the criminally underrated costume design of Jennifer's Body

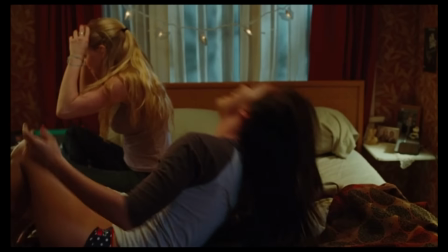I think Jennifer knows Needy likes her romantically, but she likes to toy with her emotions to feel power.
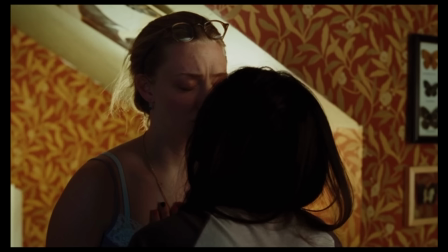And so that's what she's doing here with this whole making out scene. Ensuring Needy is on her side by giving her something that Needy wants.
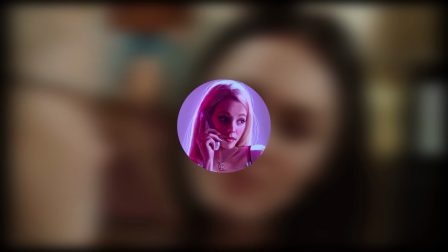It's also possible that Jennifer is bi and has repressed feelings for Needy.
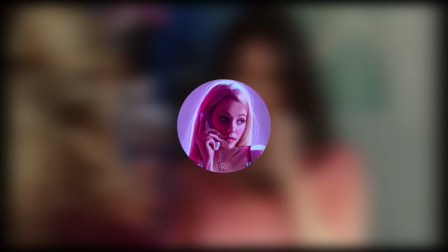I've also heard that Megan Fox interpreted Jennifer as if she was a lesbian, and I know many others have interpreted this scene that way too.
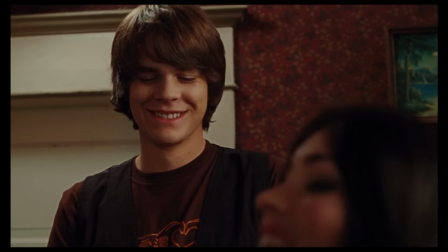Honestly, I don't think there's a right answer. They are pretty flirty in the beginning. They have this intertwined psychic connection.
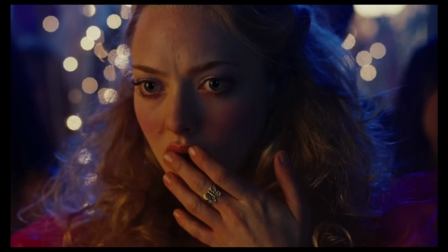Really, it could go both ways, so I would love to know what your interpretation is.
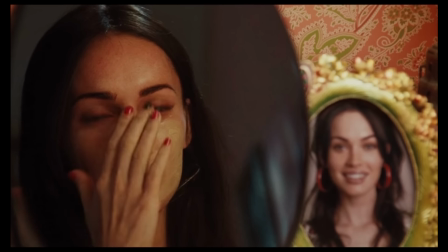Regardless of Jennifer's romantic feelings, what is more certain is her jealousy and insecurity.
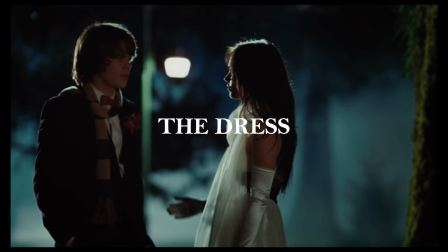For the spring formal, Jennifer is in a white and black gown. The white is meant to show she's trying to look innocent and unassuming.
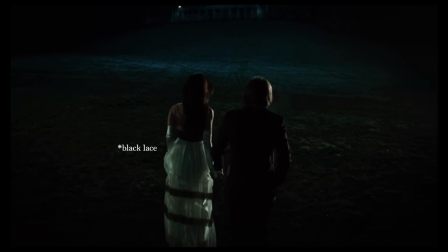It's also not a sexy silhouette, but it is ghostly. And the lace is supposed to hint at her dark intentions and fears underneath.
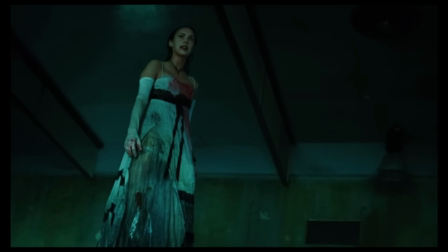The white also practically shows the gore of feeding on Chip so that the final feast is truly horrifying.
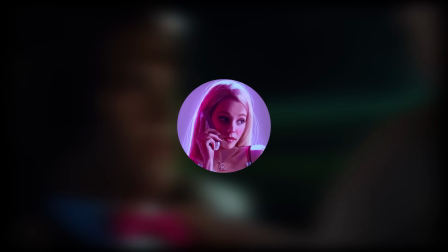When she's manipulating Chip, she asks him to say she's better than Needy. And this right here confirms her insecurity.
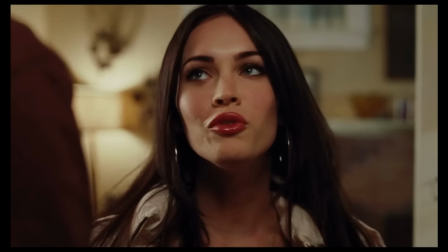Jennifer is jealous of the close relationships Needy has. She needs Needy's boyfriend to validate her.
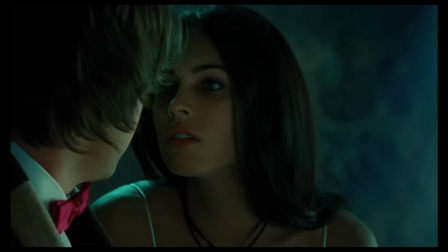When Chip doesn't kiss Jennifer, she takes this as an insult, and then she kills him.
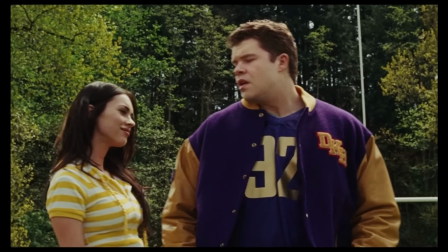Jennifer ties her self-worth to the power she wields. She must be desired, needed, and worshipped socially to be fulfilled.
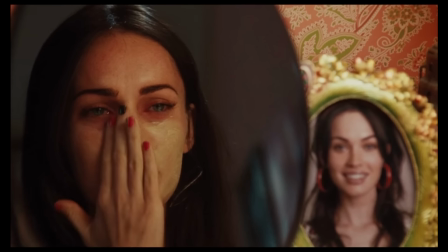Her greatest fear is irrelevancy. Jennifer was the snowflake queen 2 years ago.
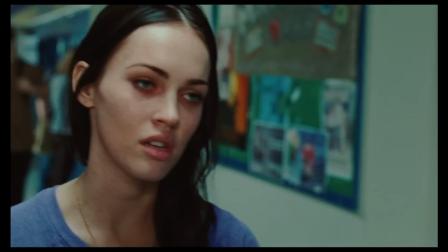Perhaps she's clinging to the past with this white snowy dress she has on, but she's become increasingly worried about her looks and a desire to stay thin.
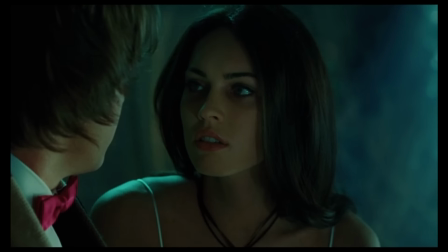Chip not validating his lust for her validates her fear. Needy is her last source of meaningful attention.
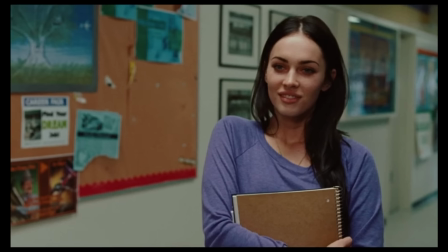By picking off boys that Needy is close with, she'll have no choice but to only focus on Jennifer.
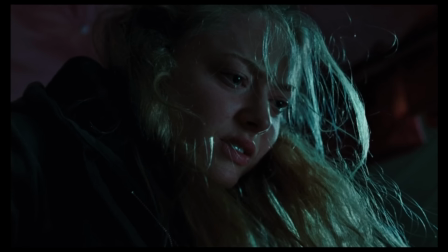But when Needy ends their friendship, symbolized by ripping off her necklace, Jennifer has nothing to fight for, so she gives up and is destroyed.
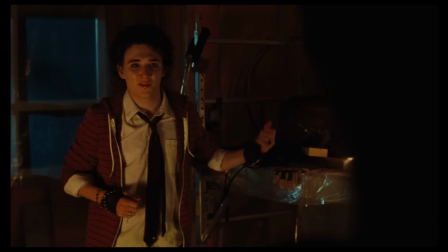Throughout this movie, Jennifer represents a couple dichotomies, if you will. One is her sexiness and innocence.
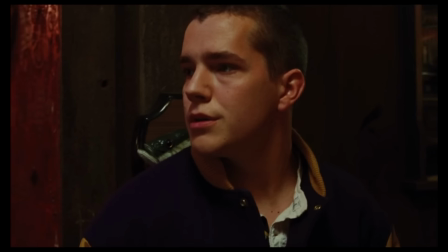When she goes to the Melody Lane bar, we're constantly reminded of how sexy she looks and how young she is.
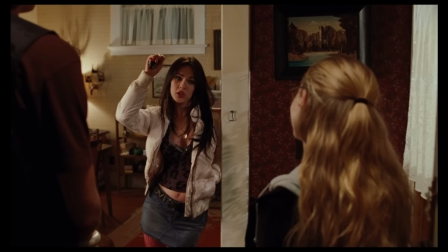Jennifer's top and miniskirt are revealing, but her white puffer jacket and love belt have a youthful innocence.
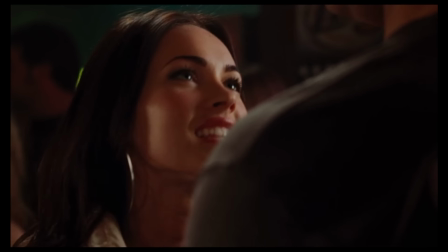She gets drinks, but she's underage. She coolly teases boys, but is overly excited with Nikolai. White is an innocent color. Jennifer's shock from the fire and her trust in the band is taken advantage of.
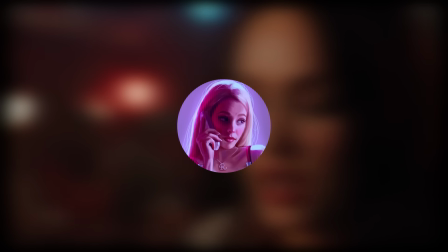When she's in the van, she looks incredibly vulnerable. She might have seemed powerful a few minutes ago, but she was completely powerless against genuine evil.
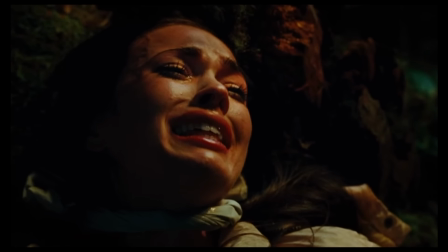This scene of her sacrifice is heartbreaking.
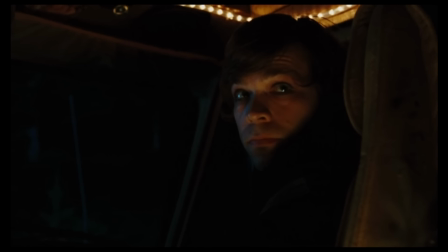White is also a pure, virginal color, and it almost makes her look like a sacrificial lamb.
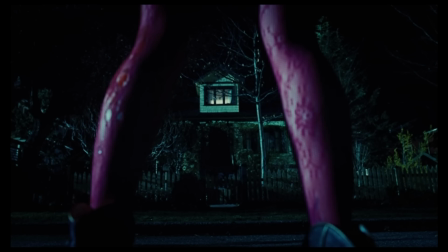When she arrives at Needy's house after, you can actually see the feathers from her jacket falling out.
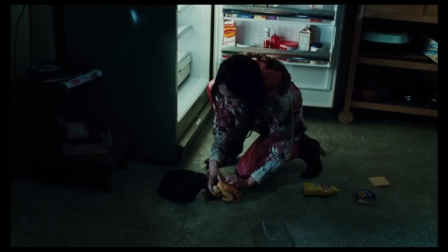The costume designer said that this was supposed to make her look like a plucked chicken.
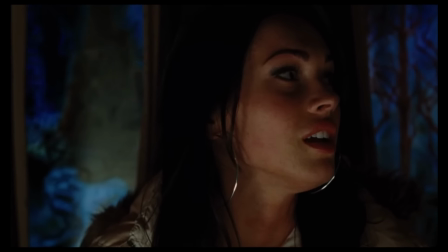It's a brutal reminder of her horrible attack, trauma, and dehumanization that she's recently faced.
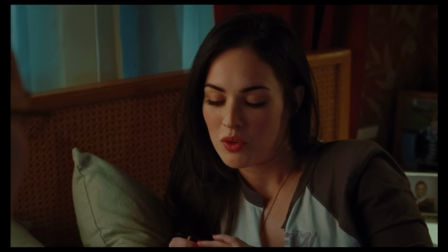The second dichotomy of Jennifer is she is both a victim and a monster.
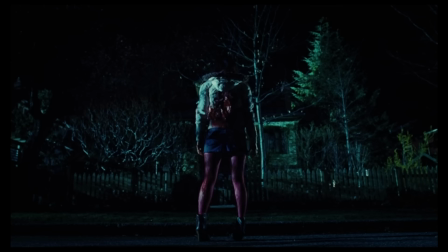This jacket is white and innocent, but it's also the best color to show gore.
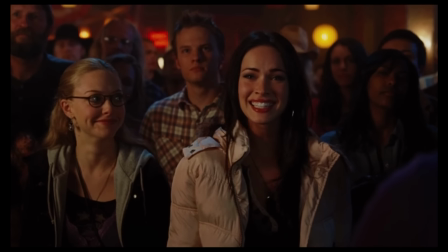You can clearly see the visual decline from girl to demon.
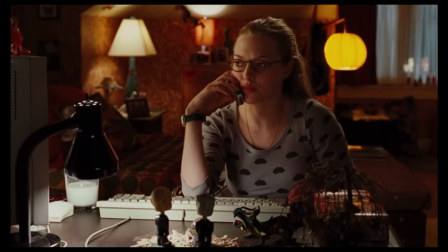Even though Jennifer brutally murders several innocent boys and she isn't a good friend, her story is still tragic.
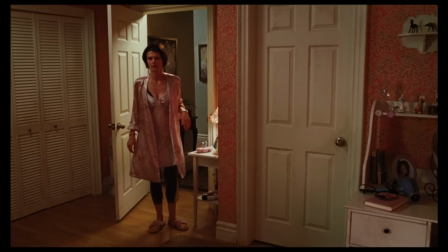When Needy kills her and her mom opens the door, this is like one of the saddest scenes I feel like in this movie because it's such a wake-up call.
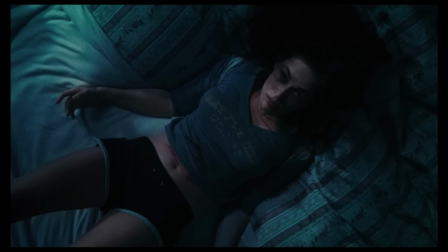You honestly forget that Jennifer even has a mom. Her room is decorated in a very teenage girl way.
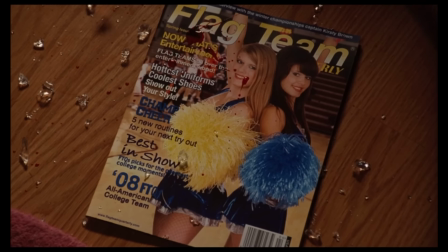We see the blood-covered flag team magazine, a callback to the beginning.
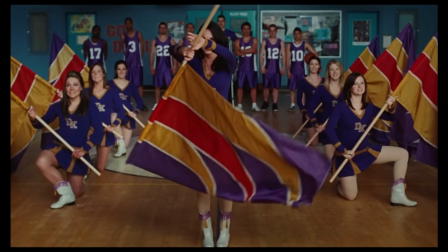So it signals to us that after all that's happened, she's still so young and has lost so much.
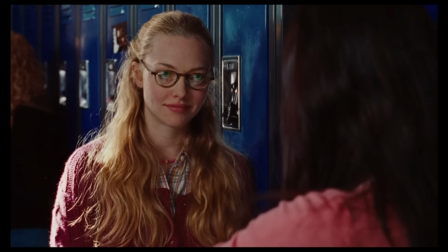Jennifer may be controlling and vain, but she in no way deserves what happens to her.
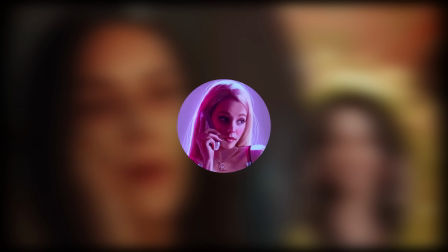I think Jennifer is such a complex character.
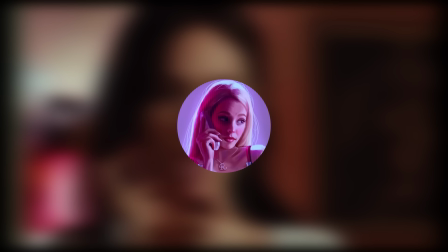Her story is about trauma, control, and the value of beauty.
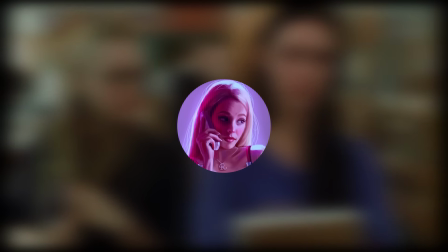And I think the costumes do such a great job of amplifying those themes so that we visually understand what's happening to her.
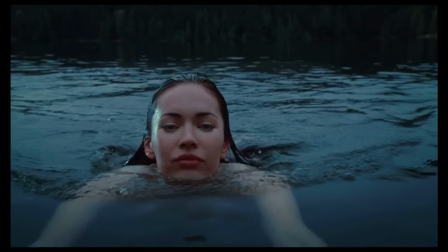And to make us question how much and what kind of focus is on Jennifer's body at a given time in the story.
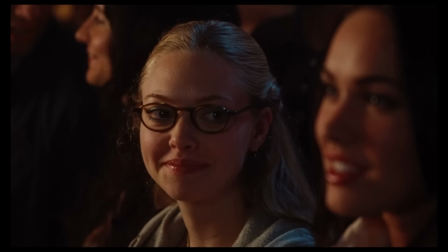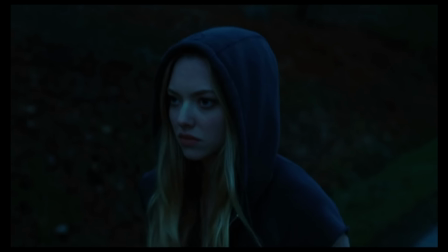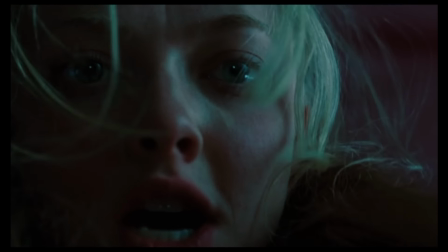Needy is submissive, but intelligent and kind. She finds power by ending her toxic friendship with Jennifer, but is admitted to an asylum because of murder.
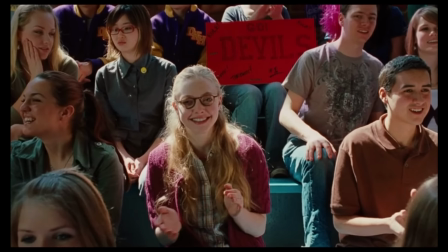Needy's style is comfortable, sensible, and casual.
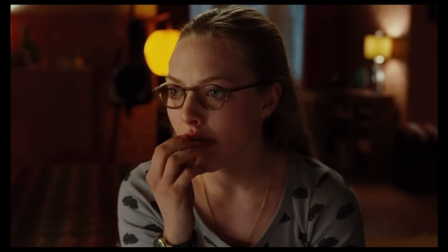Most of her outfits reflect her good-natured spirit, dorkiness, and practicality in contrast to Jennifer.
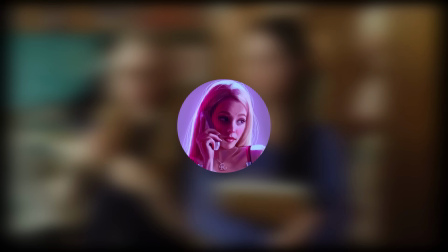I've already sort of discussed the differences between them, so I won't go through her as much in depth as I did with Jennifer, but I do want to highlight a few key outfits.
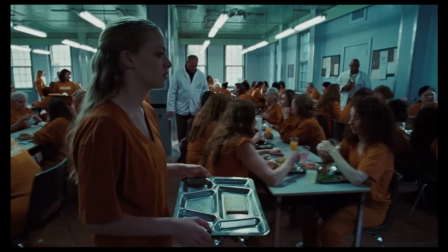Needy is introduced as an inmate at a mental facility. The orange jumpsuit tells us she's done something bad.
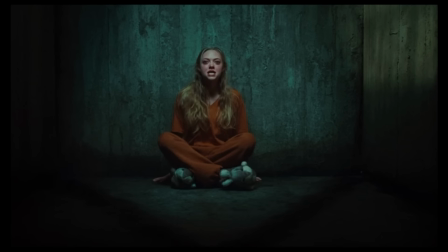What's notable about this outfit, though, is her bunny slippers. Yes, they are quirky, but they also represent her childish innocence.
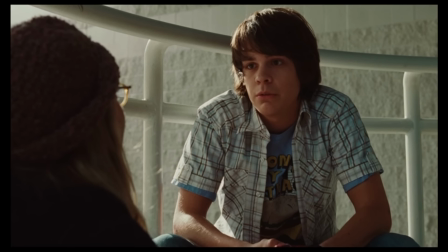Needy is just a teenager who is being unfairly punished for saving the town from a serial killer monster.
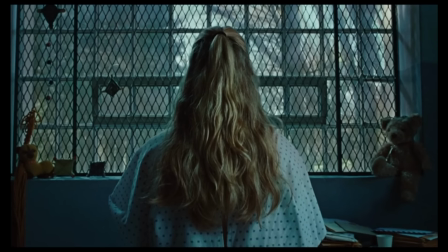She's a victim, just like Jennifer.
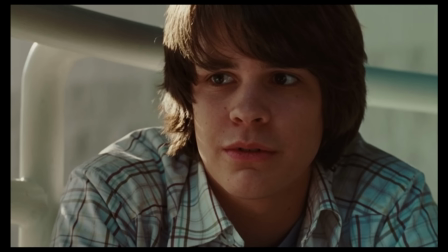Since she has a distant mom and her boyfriend doesn't believe her, Needy is forced to become highly independent to stop Jennifer.
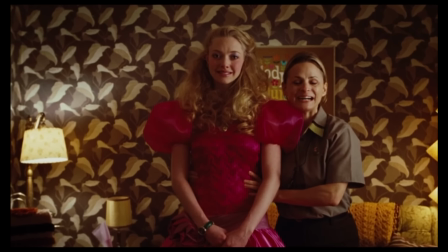Needy's puffy, excessive prom dress is an exaggerated contrast to Jennifer's ethereal, simple look.
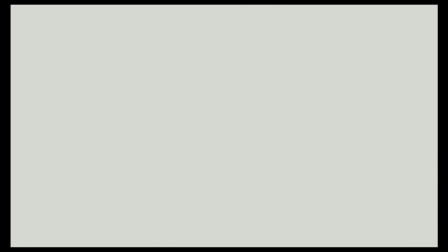The 80s style is dated and nostalgic. Needy is someone who holds on to the past and isn't concerned with the latest trends like Jennifer.
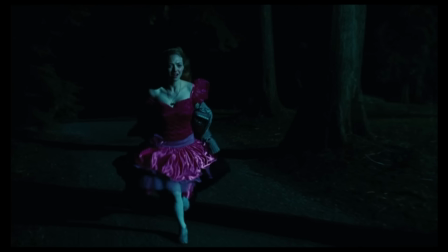But this is also the first time Needy's outfit demands attention and takes up space.
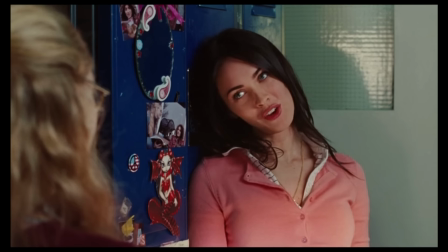The soft-spoken, shy, and subservient girl is now the most powerful. This dress also is supposed to look ugly and unattractive.
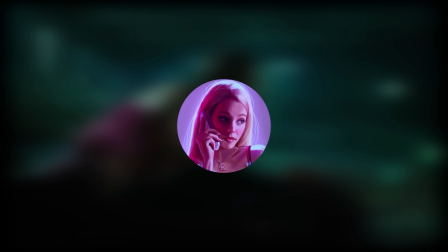It did actually say that in the script because as Chip is dying, he says that she looks really hot.
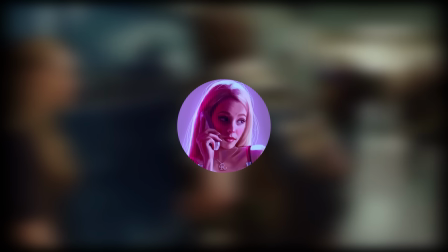And this is supposed to emphasize that his love for Needy goes far beyond beauty, which is ultimately worth more than pure lust like with Jennifer.
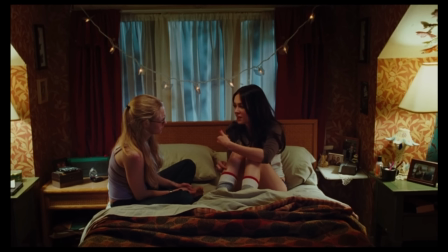It's Needy's genuine love for Jennifer, not Jennifer's body, that gives her the power to defeat her.
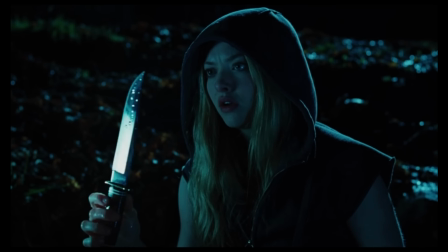At the end, Needy is in a black criminal-looking hoodie. It's a sign of power and independence.
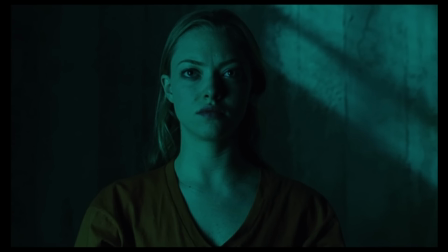After leaving a toxic relationship, she's stronger, more confident, and a fighter.
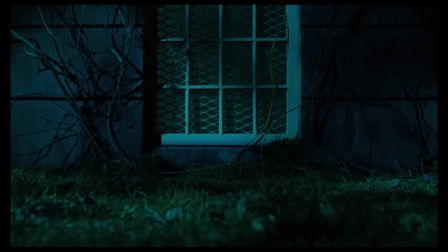She's literally gained some of Jennifer's powers. She gets revenge for her boyfriend and for Jennifer.
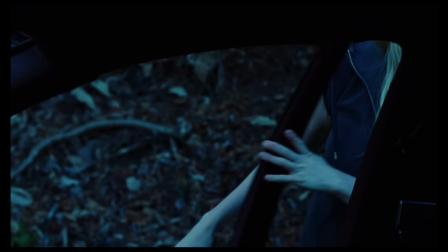She's empowered by her self-belief, something that Jennifer never had and was robbed from.
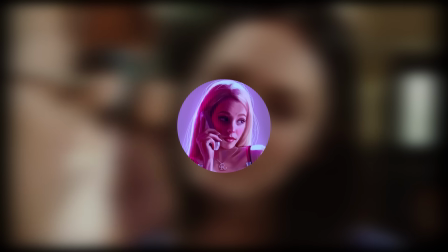I think both of these female characters are so great because they're strong in opposite ways.
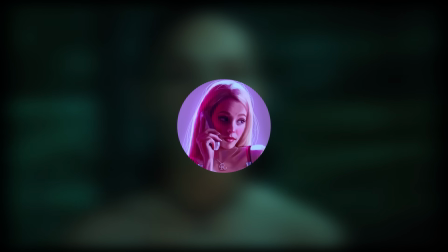I think the true horror of Jennifer's body isn't the gore. It's the horror of trauma, losing a friend, and losing yourself without knowing it.
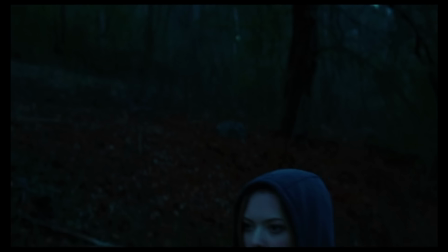And I think the costumes do such a good job of showcasing the different journeys of both girls.
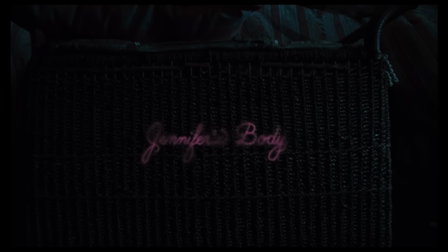Also, I did want to mention this girly font.
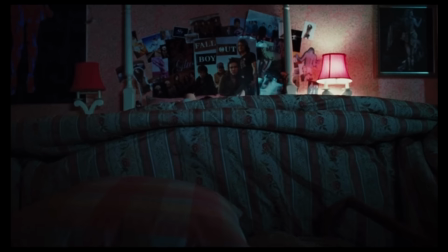I'm so sad that they took away this girly cursive title font for the posters because I think this works so much better for the story.
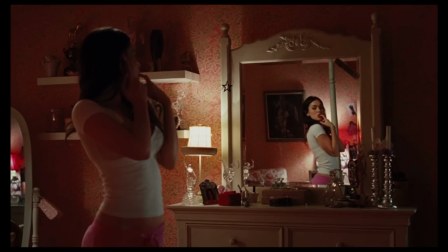I think I will be doing one more Halloween-y video next, so subscribe for that.
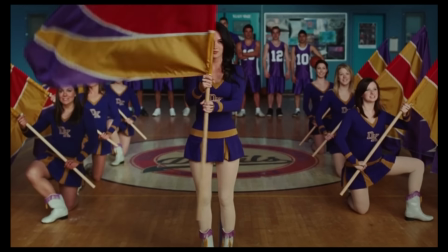I hope you have a safe night. Don't get cursed on me. Thank you so much for watching.